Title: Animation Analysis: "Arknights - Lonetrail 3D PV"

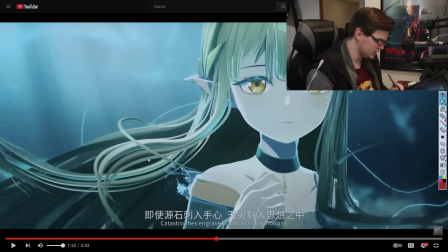8:12 I mentioned this one while I was, of course, going through here, how I like that there is this little like collection of bubbles here that's just kind of flaking out from the edge, and it almost seems like there's some sort of like an air around the character,
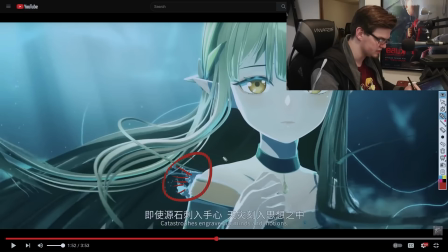8:27 like a pocket, a super thin layer that is just not being affected here. But I suppose it could just be a general effect showing that she's still kind of in the water and moving. I'm not entirely positive, but I just think that details like that are really cool, and it was worth mentioning that much.
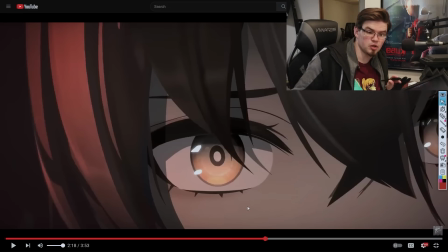8:45 And here we've reached one of my favorite parts about this specific video, is the use of micro expressions in this spot right here with her eyes.
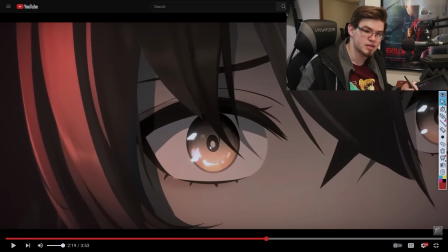8:55 There is, of course, the effects animation happening in the eyes, that swirling.
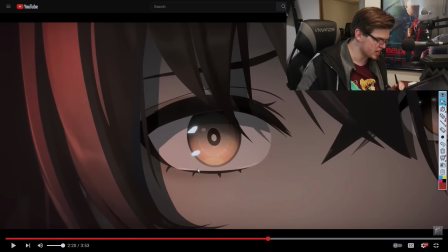9:00 It's a very anime-esque thing to do. It just kind of is supposed to show the welling up of tears, and you can see it down at the bottom, how the tears are kind of appearing there.
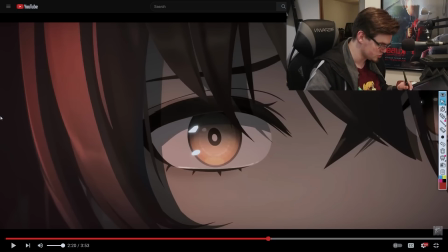9:12 It's really cool when I see stuff like that, because it means there's a legitimate effort being put into making sure that a character's animation is being properly sent.
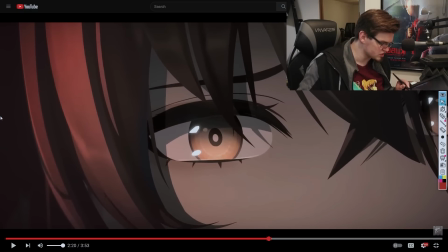9:20 You can see these sort of these little microscopic but still readable little shifts in her expression. You can see how in this section the eyebrows coming down,
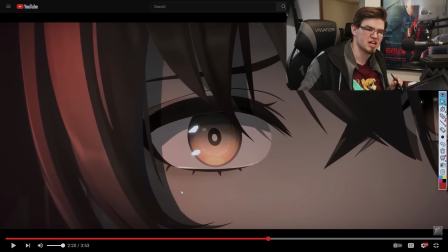9:33 and the whole time the eyes are kind of like shaking a little bit and just kind of scooching around in what feels like rapid and maybe random
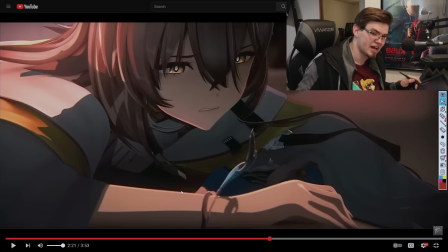9:44 responses to something. It's probably focus, whatever she's looking at here in this shot, whatever is away from her person.
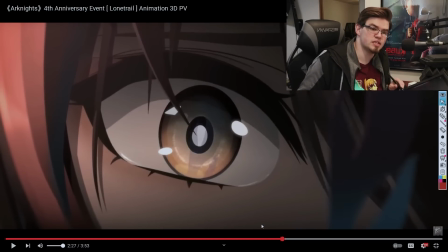9:52 And you get to see yet again in this sequence here how her eyes are still doing those darts.
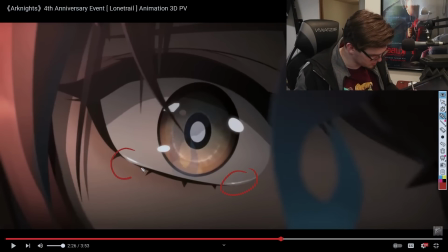10:01 You still get to see the tears here and how effective those are.
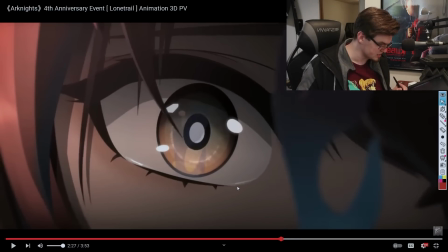10:06 And it's just a really cool little characteristic thing that they don't usually do,
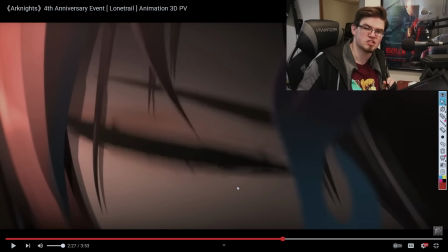10:13 you know, like just having these small adjustments to the expression can mean a lot to the emotional weight of a scene.
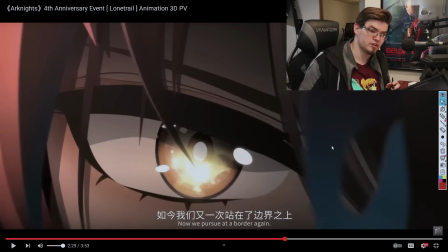10:21 Real actors use those all the time in IRL films, and they are so useful in animation as well. They're not quite as popular because they do take a little bit more time because it's a fine-tuning thing. But that shows how much that they care about the product that they're working on here. The fact that they're willing to add those.
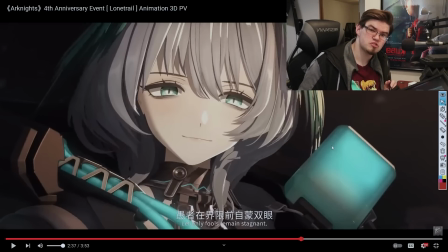10:39 Here's actually a sequence where I think they should have used micro expressions and decided to not for whatever reason. This character, as she shifts from this more placated, neutral expression, she should have,
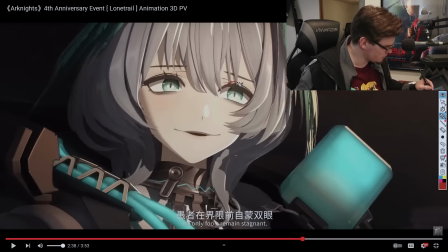10:53 while making this smile, maybe have had the pupils, obviously in both of her eyes, shrink down just a little bit, you know, like not too much, but maybe change the shape of the iris, and just overall you could have scaled it down then back up, you know, just to kind of add a this looks like a monocle.
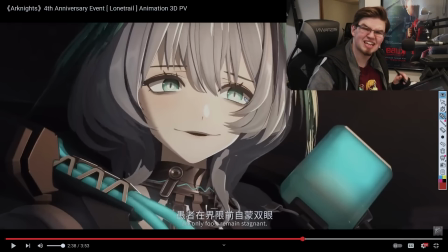11:12 They could have added just that little bit more effort on this one as well, and that would have added just a little bit more characterization to that realization in the moment that if there's something clicking, you know, there's a sense of connection between what they just saw and where they're going to be going now.
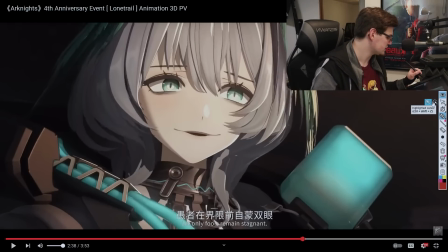11:30 Little things like that, and that's why I like that they added it with the other character. So I wanted to come back to this spot because I think there was something kind of interesting here.
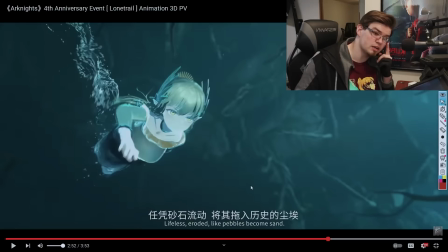11:38 I wanted to hold off on saying what it was until I actually got here. But there is this neat little thing that this does.
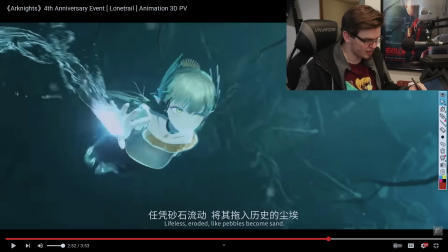11:45 Right here, you see this little spark of power in her hand at the very beginning of this staff being formed.
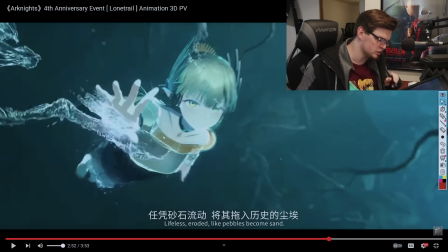11:53 What I think is a staff. I didn't really get a terribly good look at it. There's so much else to look at.
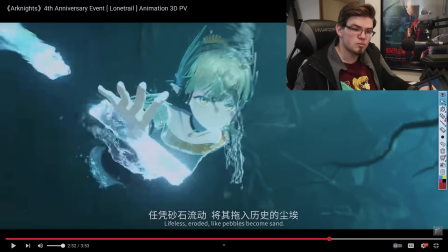11:58 But you can see that like there's another piece here that appears, there's another piece that shows up down here,
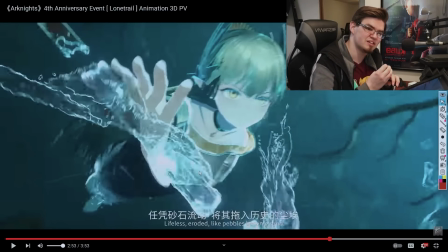12:03 and each piece as it appears just kind of lightens up and then solidifies and connects to itself to in a way just kind of
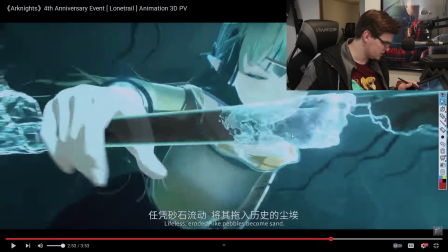12:13 reveal this model underneath it, which I'm not entirely sure how they would have done that.
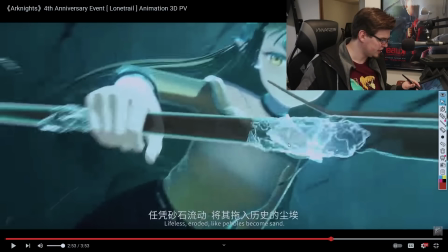12:20 I'm not a CG person, I'm mainly a 2D animator, so these sorts of reveals are a little bit foreign to me.
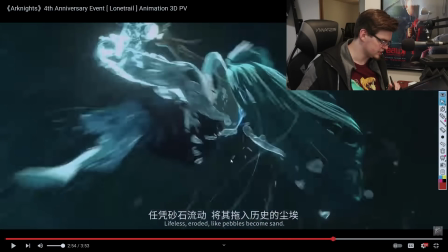12:28 But what I gotta assume is that there's some sort of a turbulent map that goes over this and is basically faded into. So they probably were able to select different sections and make it kind of appear from a point,
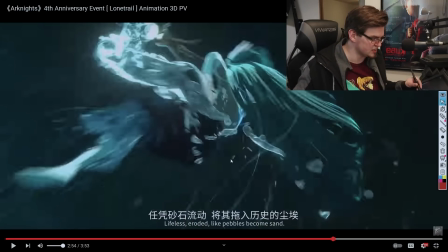12:43 and then just added a little bit of texture on the end of that using the water to hide those transition lines.
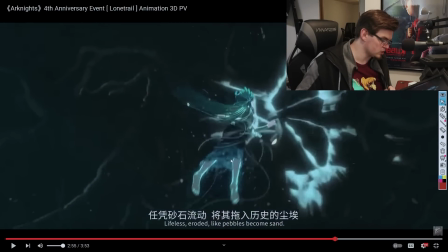12:48 But either way, really neat. The water and the particle effects that are being handled in this sequence are just immaculate.
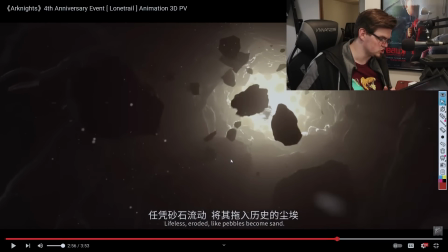12:57 They stylistically fit just perfectly, like mwah, beautiful, delicious.
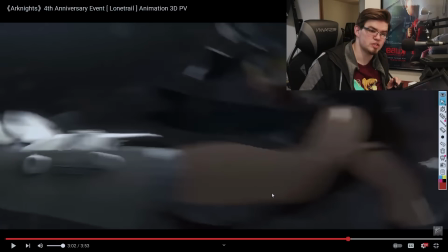13:03 Right here, I'm actually impressed because they seem to not be doing too much deforming of the model.
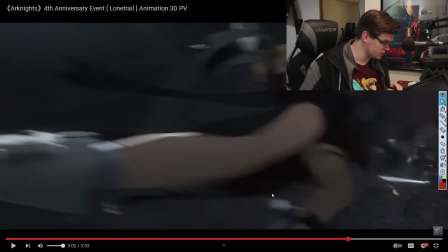13:11 You can see like as she swings around here, there is a little bit like right here in her leg.
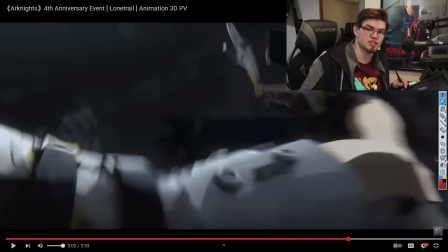13:16 It's just getting closer to the camera where her foot is.
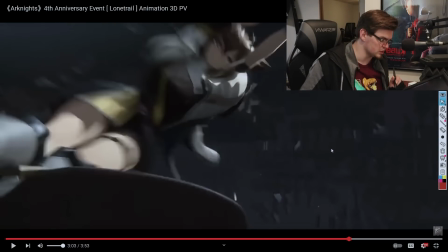13:19 And that kind of feels like there's a little bit of sponginess to her leaping, but I'm not seeing a lot of limb deformity.
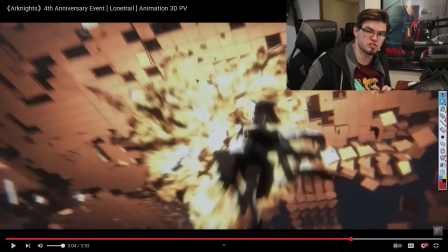13:27 I'm seeing very like on-model usage, which is honestly pretty impressive for as
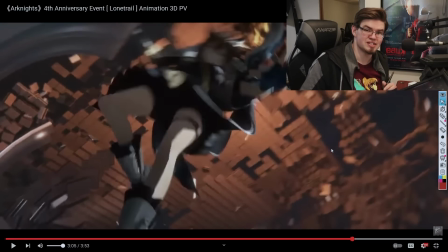13:35 fluid as everything is looking.
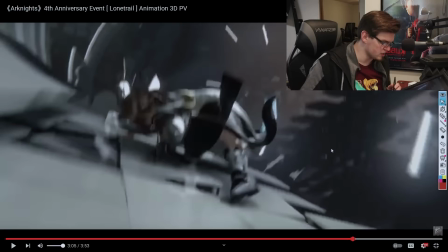13:37 Usually there would be a little bit more of deforming of the character model in order to get it to work and have certain energy to it.
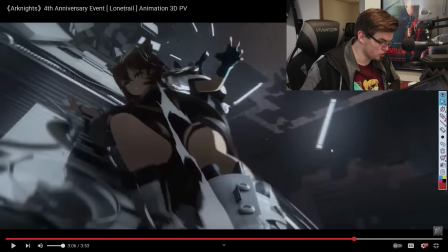13:44 This slide, like I mentioned, looks great. I love the way that that feels.
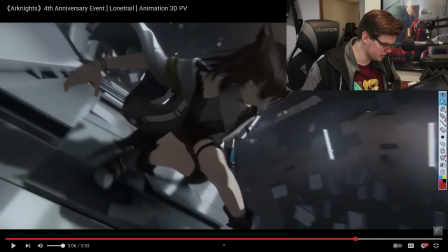13:49 Again, not really any deforming. I want to see as she jumps here if there's any.
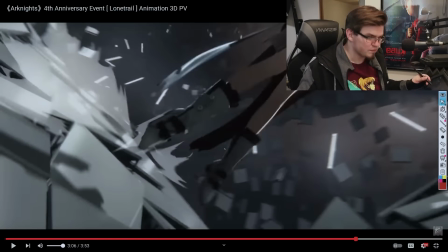13:55 A little bit of deforming, kind of make her legs a little bit longer. You can definitely tell that between like here to here,
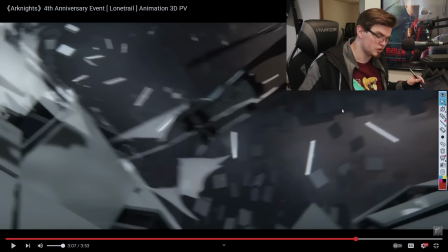14:04 I know my camera's kind of covering a smidge of it, but from there to there, there's definitely a little bit of banding.
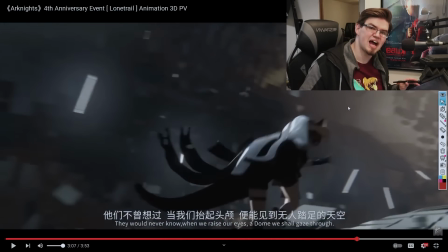14:10 So there's some, but not a lot. And that's all you need. You don't have to overdo it sometimes.
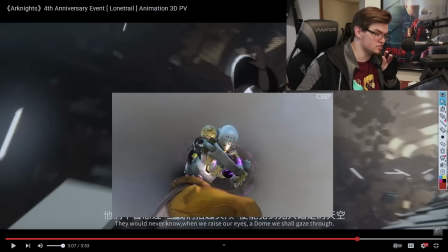14:16 Projects like Overwatch utilize a lot of model breaking in order to get their characters to do certain things.
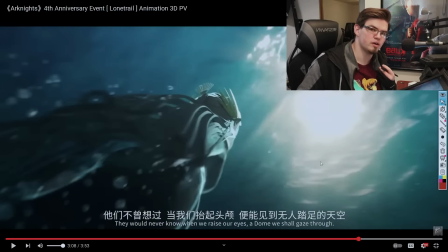14:24 And yeah, it's just one of those things. I'm actually really impressed at how dynamic they made it feel without having to rely on breaking the model so much.
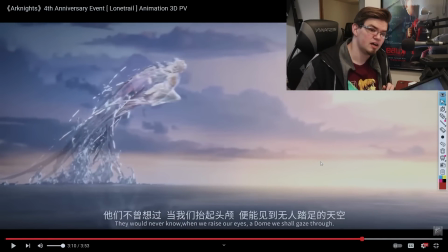14:33 This sequence right here is really neat. I just wanted to take a look at this in slow motion.
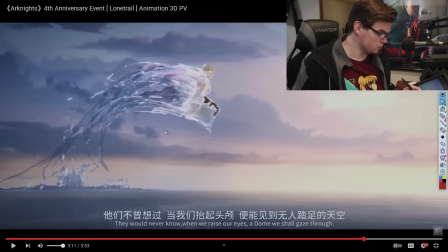14:39 The way that the curves happen here, for the record, one of the rules, the laws of animation, is curves, arches. You want everything to kind of have a curve or an arch.
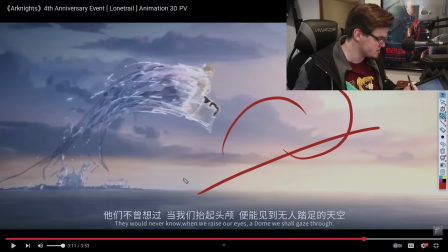14:53 You know, you don't want to make just straight lines. You like, if you're making a straight line, even this has kind of a curve. You don't want it to just go bah, you know, like that would be boring. Imagine if she just kind of jumped out the water like that. Like, so having these arches really add a dynamic energy to everything happening in the sequence,
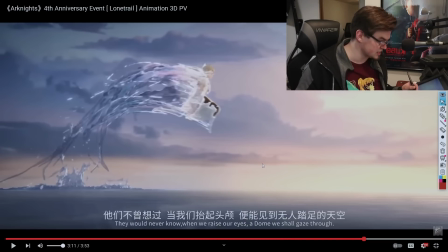15:12 and it is super important to have those, especially in moments like this where the character is leaping and landing.
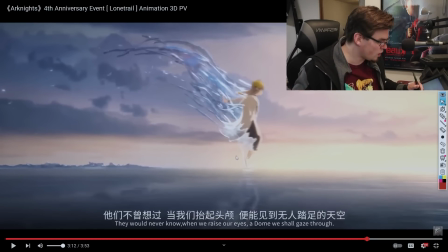15:19 But I love the way that this water follows in here.
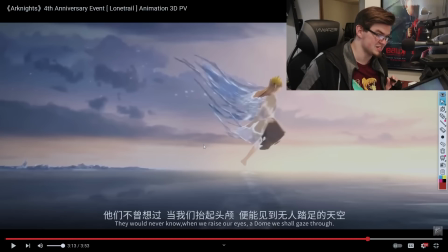15:23 It reminds me a lot of the way that they handled water in the movie Sinbad, DreamWorks movie from many years ago. Beautiful rendering of how they handle water, and the weight of hair and physics underwater is super neat.
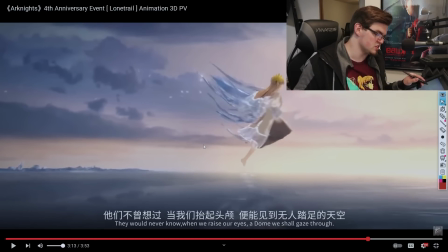15:39 And the way that they handled those curves in this shot is very reminiscent of that to me.
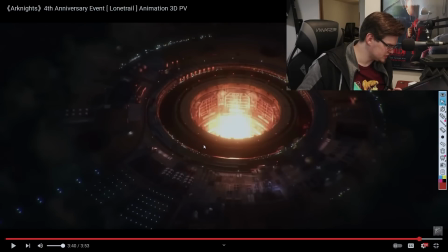15:45 I wanted to revisit this real quick. This will probably be my last point, but I wanted to see if this was a model or an illustration.
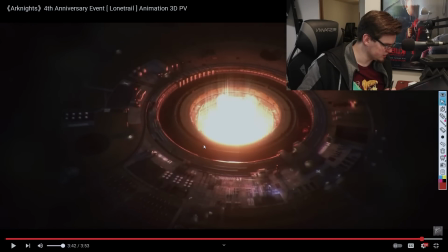15:54 It looks like it may be a multi-layered illustration that has just been chopped up. There you can see some deformity, some heat lines here at this very slight wobble in between the frames right down here in this section.
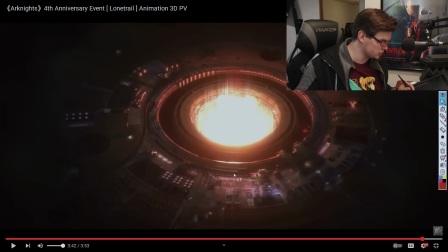16:10 That is super minor, but very useful in order to sell how hot it is.
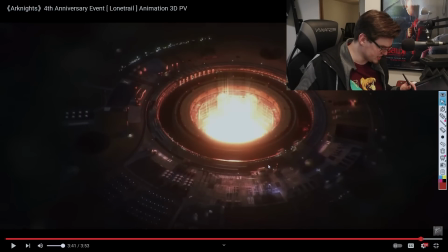16:15 Little things like that, but I believe that this is just some illustrations. I can't imagine they would have done a model like this intricate from this distance for this short of time.